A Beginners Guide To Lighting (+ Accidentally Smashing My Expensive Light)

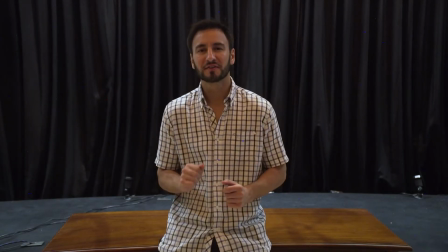0s
Hey guys, welcome to today's episode. So today I'm going to show you the difference between excellent lighting and poor lighting. What you're seeing right now, this is an example of poor lighting. Currently, we only have the lights on above.
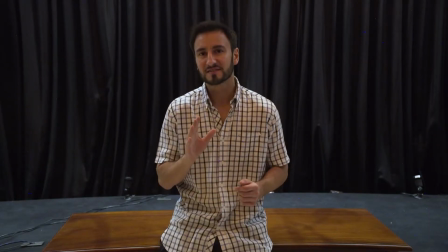12s
They're shining down, and so you probably got a lot of shadows on my face. This is the most typical lighting setup that people have when they try and make videos from home.
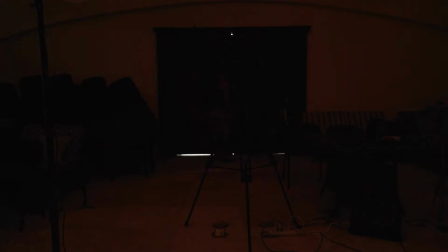20s
Now what we're gonna do is we're gonna open the doors behind the camera. We're gonna let some natural daylight in, and we're gonna switch off these lights.
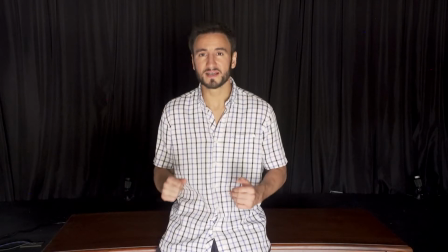28s
Look at the difference. So this is what daylight looks like. Not so bad, but we can do better.
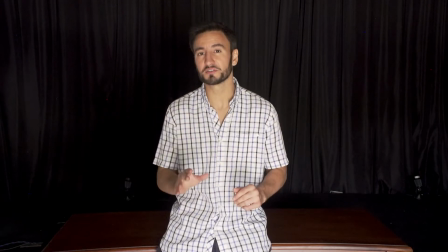33s
Let's close the doors and let's go to pitch black, and then we're gonna introduce a 3-piece lighting kit starting with our key light. So here we are, pitch black, no lights. Now we're gonna turn on our key light.
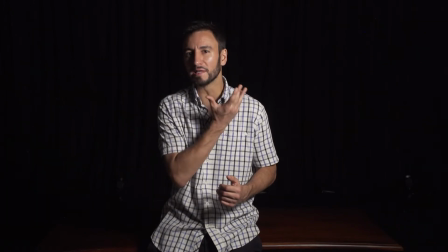46s
So you'll notice that my face is now lit up really well from this side, but this side is quite shadowy.
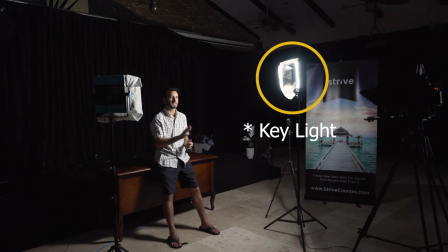51s
So we could actually get away with just this one light. It looks all right.
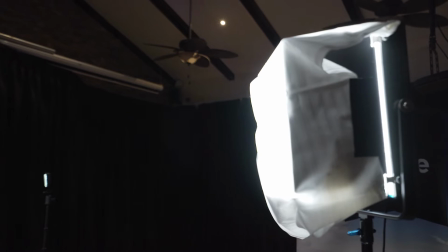56s
You'll also notice we have a pillowcase on the light that is acting as our budget diffuser.
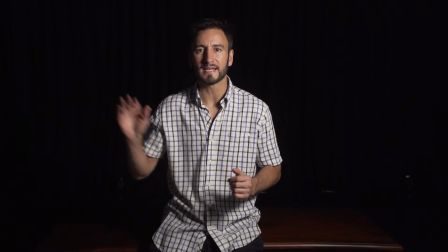61s
So that's one light. Now let's turn on the fill light. So the fill light is going to light up this side of my face.
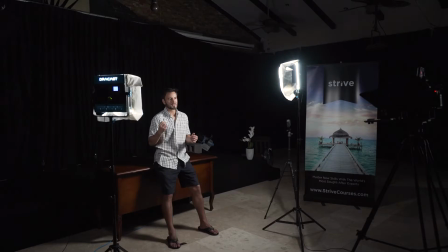68s
The intensity of this light, which is a little bit closer to me, is not so much. It's meant to be more subtle.
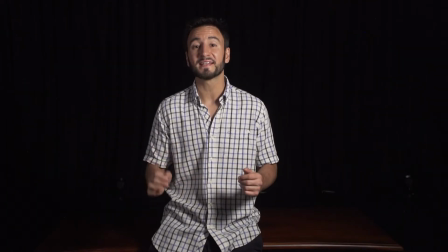73s
Now we have one final light in our 3-piece kit, and that is the backlight to separate me from my background.
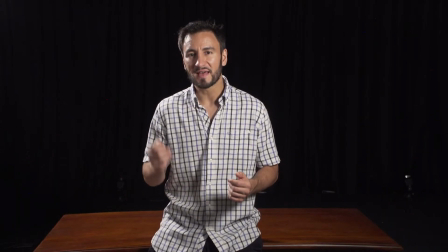80s
Let's turn that on. So can you see the difference that makes? Now I'm properly separated from the background.
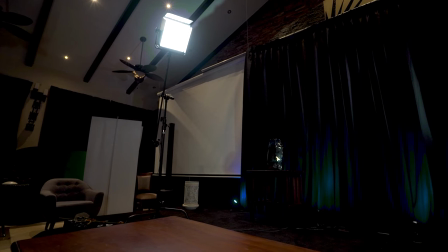87s
Now just a word of warning, when you have that backlight, if you do have it on a stand where it's pointing almost sideways into the set,
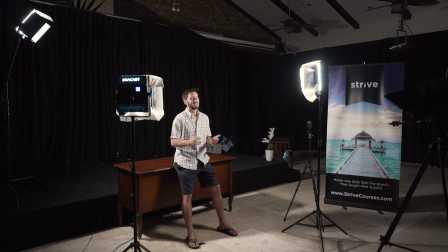94s
like we have there, yesterday we had a little accident.
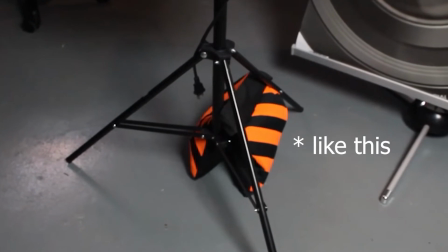97s
So you've got to make sure that you have sandbags weighing down the stand, or they can come crashing down, and I found that out the hard way yesterday.
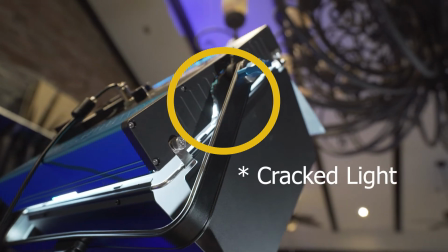106s
So this is your 3-piece lighting kit.
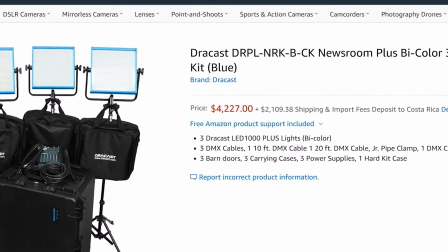108s
Now these lights, you could spend thousands of dollars on good ones, or you could spend a couple $100 on Amazon on a cheap set.
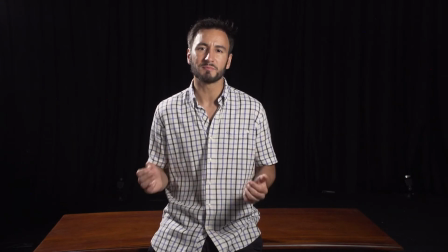116s
And my recommendation to you is, when you're starting out, just start with a cheap set, and it really comes down to the skill of the person doing the light.
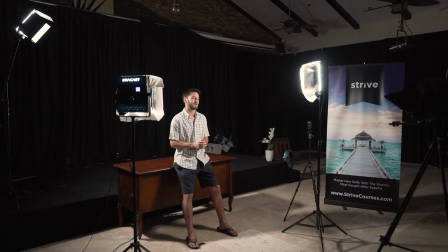124s
So I myself, I'm just learning about this. I'm definitely not an expert, but this is the effect that we're able to get with 3 lights.
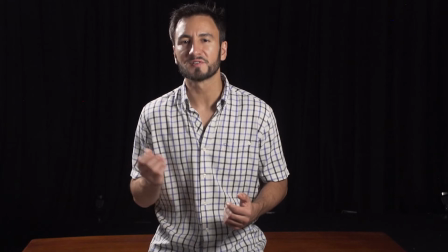130s
So now to increase the production value, let's add in some furniture. Let's begin with a light in the background.
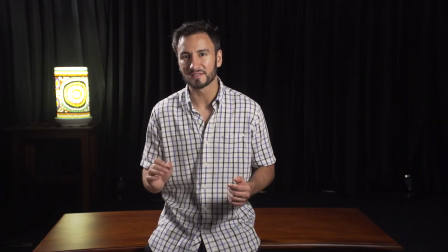136s
So just having that light back there, that makes an enormous difference. It just adds some variety and something interesting into the shot.
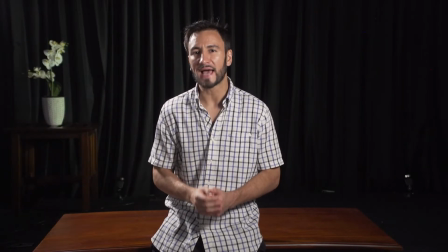145s
Now we can also add in flowers.
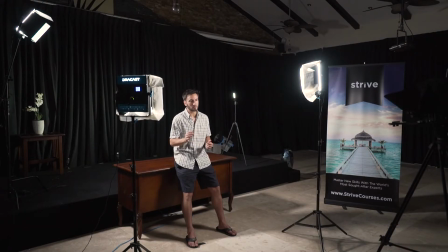147s
Now if you are going to be adding in flowers, I also recommend you have a separate little light on the flowers or on the object, just so you can really see it.
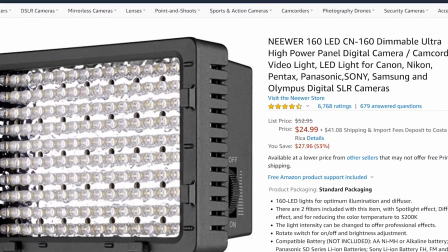155s
So that light shining on the flowers right now, that's probably a $15 light. You certainly don't need to spend that much money on lights for just lighting up objects.
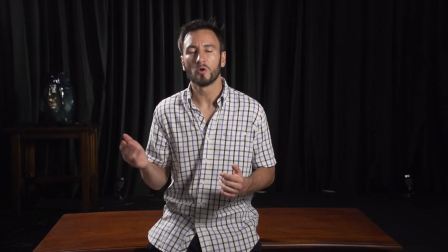163s
So this is one flower arrangement, and here's another. Or we can just go back to an object and have it lit up and have a nice reflection.
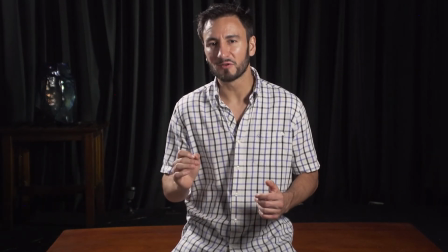171s
Now what we're gonna do to take this to another level is we're gonna introduce some colored lights.
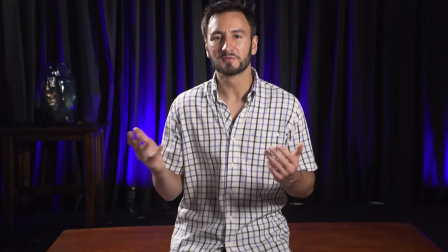175s
So let's turn on our blue lights. So you'll see that now transforms the entire shot.
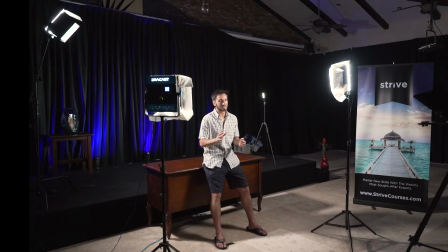181s
We've got some objects, we've got some different colored lights, and finally what we're gonna do is we're gonna add one more light shining across that background,
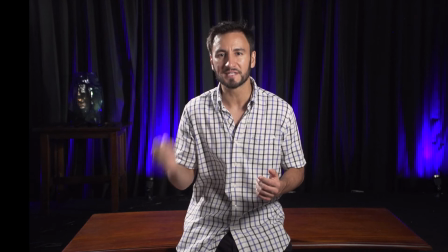189s
across those curtains, just to add some more interest again. So you should be able to see that right now.
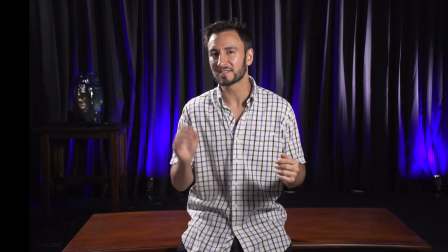195s
It's shining across. It's a very subtle difference,
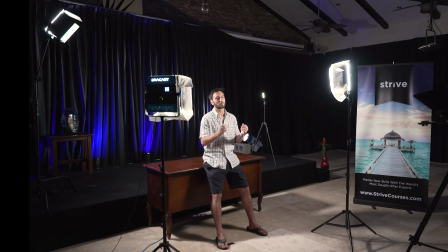197s
but all these minor things help bring the set to life and make it look far better than it did when we were just using the overhead lights.
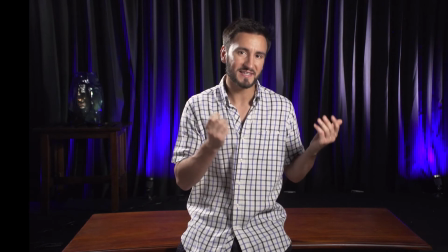206s
Okay, so this is the after, and here's the before. So if you have to choose, what do you like the most?
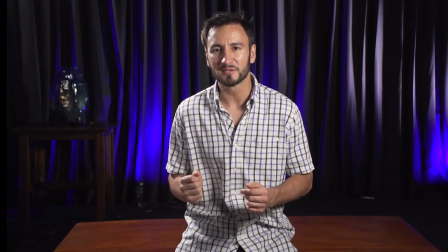212s
Before or after? So I hope you enjoyed that little lesson. Leave me a comment, let me know what you like the most.
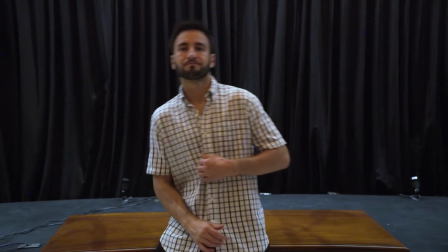219s
So this is the after, and here's the before. This is the after, and here's the before.
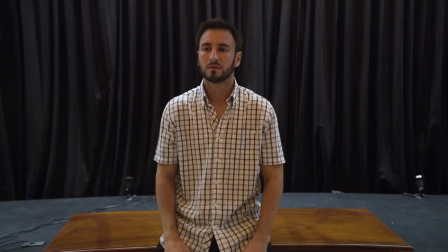224s
Let me know, and I'll see you tomorrow. Speak soon.